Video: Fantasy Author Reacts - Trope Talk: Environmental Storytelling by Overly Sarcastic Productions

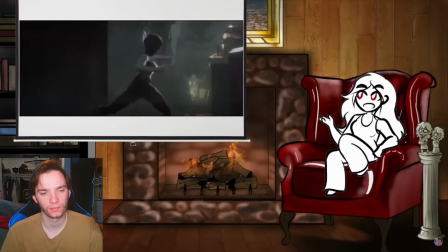[33:47]
Consistently, while it's a mass of sewers and sensory overload, the Undercity is also the only place in the series where we see murals.
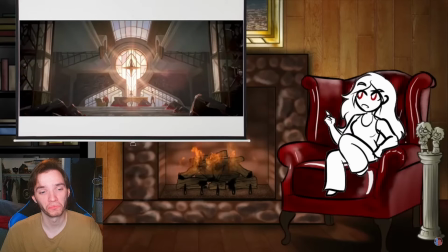[33:53]
On paper, it's a very elegant execution of a very simple concept.
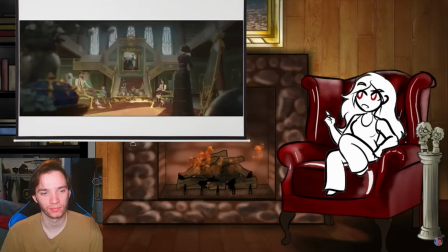[33:57]
Piltover is a city of privilege and excess with a veneer of respectability, so everything is clean and gold-trimmed and laid out in crisp, straight lines.
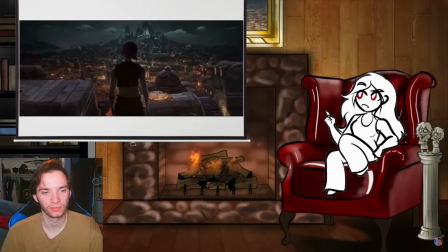[34:04]
The Undercity is built out of a sewer and a scrap heap, with everything patched together haphazardly out of leftovers and trash.
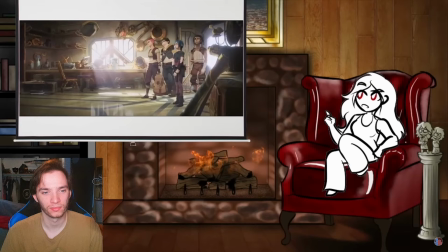[34:09]
The messiest part of Piltover we see is Jace's dorm room, and it's cluttered but not unsanitary.
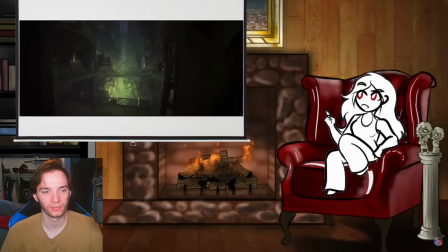[34:14]
In Zaun, even the air is toxic, which is handily illustrated by how everything is green.
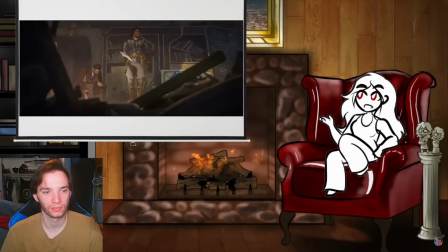[34:18]
And narratively, theme-wise, Piltover's primary method of dealing with things that don't fit its image or its simple worldview, is burying them and pretending they don't exist.
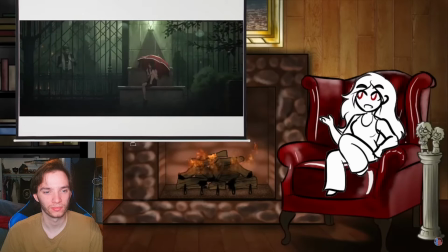[34:27]
There's no trash in Piltover because it all goes to Zaun.
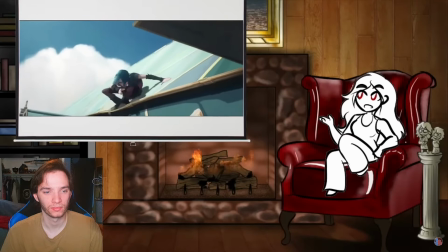[34:30]
Every time the Zaunites interact with anything in Piltover, they leave it busted up or dinged or just slightly dirty, not because there's anything wrong with them,
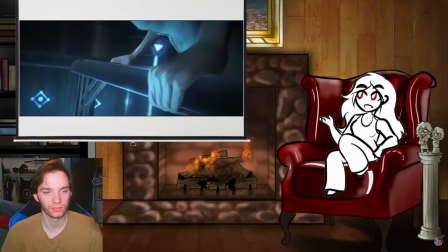[34:38]
but because Piltover's unnatural cleanliness is only maintained by offloading all of their messiness into Zaun and its people.
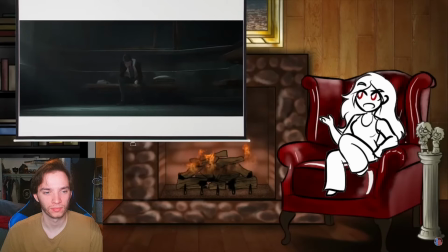[34:44]
Even the prisons are different. When Jace is briefly in jail, it's got the same luxe aesthetic as the rest of Piltover, while Vi's confinement in Stillwater Prison is much nastier with no effort put into maintaining the aesthetic considerations,
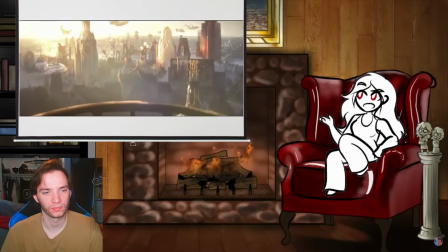[34:55]
and after the episode 3 time skip, we see Piltover has risen to even greater heights with the advent of Hextech,
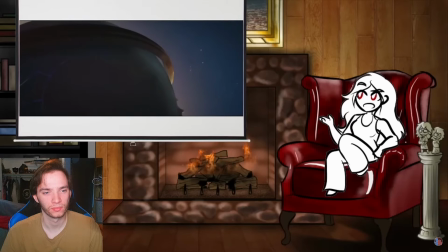[35:00]
which was supposed to be used to help improve conditions in the Undercity, but has instead just been used to turn Piltover into a global trading hub to reinforce the existing systems of power
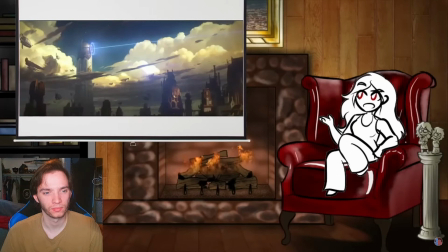[35:08]
and wealth with a snazzy new art deco aesthetic to match,
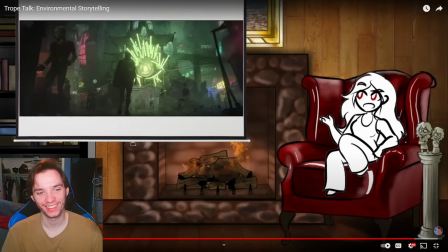[35:11]
while the Undercity has gotten even worse thanks in large part to Silco running enormous amounts of magic hulk drug shimmer through its population.
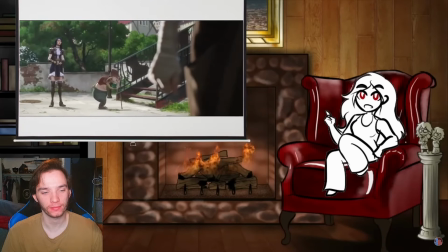[35:19]
In Arcane, the environmental storytelling illustrates very concisely that the crushing systemic inequality that shapes and motivates every character,
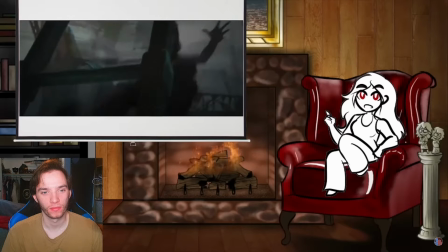[35:27]
especially the undercity kids, is baked in right down to the literal foundations. The perfection of Piltover can't be maintained if it doesn't have anywhere to hide its trash.
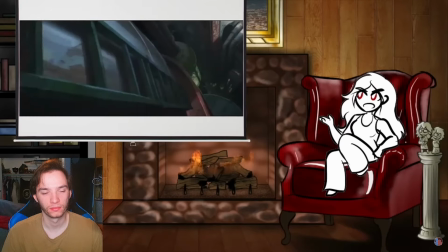[35:35]
At every turn, the story signals how much the system of power cares about a given location and its inhabitants by how clean and straight-edged it is.
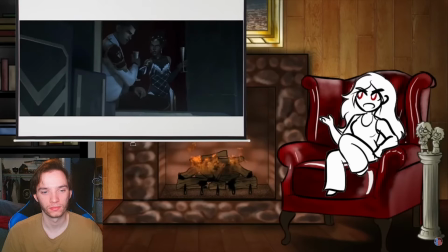[35:42]
At the absolute top of the heap, Mel Medarda and the other council members wear gold trim over gold everything else and talk about how to impress the rest of the world with how perfectly amazing their city is.
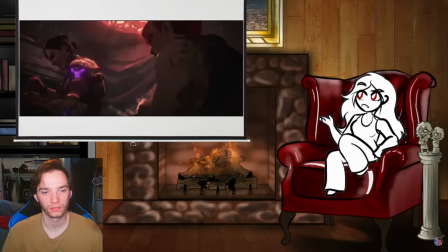[35:51]
And at the bottom of the heap is Vi, constantly embroiled in messy, bloody fistfights and tangled ruined junkyards, and Jinx, whose entire character aesthetic is chalk art graffiti over cobbled together gadgets.
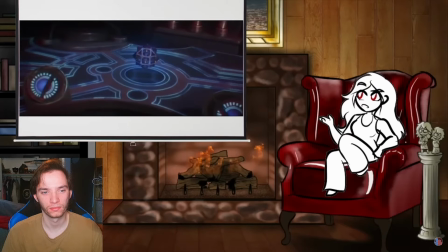[36:01]
And Victor, whose entire aesthetic is being inconveniently and messily sick around everybody else's nice, clean, piltover tech.
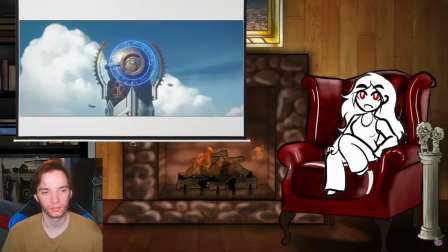[36:07]
The environment tells the vast majority of the story. Our heroes are just living in it.
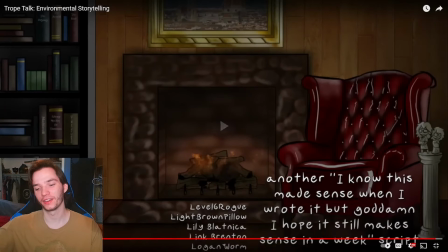[36:12]
So, yeah. Another, I know this made sense when I wrote it, but goddamn, I hope it still makes sense in a week script.
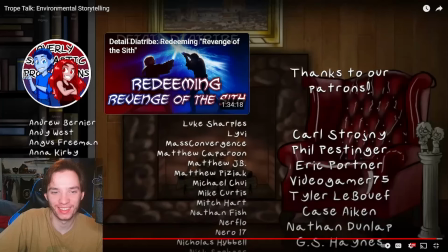[36:21]
Oh, that's me every time I speak. Details are redeeming for each of this.
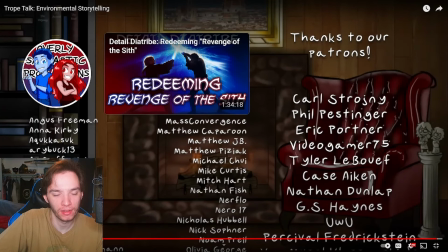[36:26]
It doesn't need to be redeemed. It is perfection. Anyways, that was Trope Talk Environmental Storytelling. This was a good episode. I enjoyed it. I like it when Red has more of the, I enjoy Red's more kind of obviously tangential. sort of trope talks.
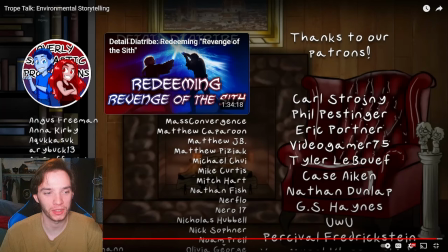[36:46]
This was another one of those trope talk episodes where it feels like Red wanted to talk a lot more actually about this trope. Like this just kind of feels like an abrupt end to it. And so like, I really want Red to one day just have one trope talk where she just continues to yap for a long time.
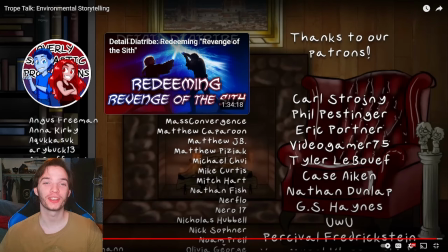[37:05]
But that was just me. I hope you guys enjoyed. Remember to hit that like button and subscribe for more. And I will see you guys in the next video. Peace.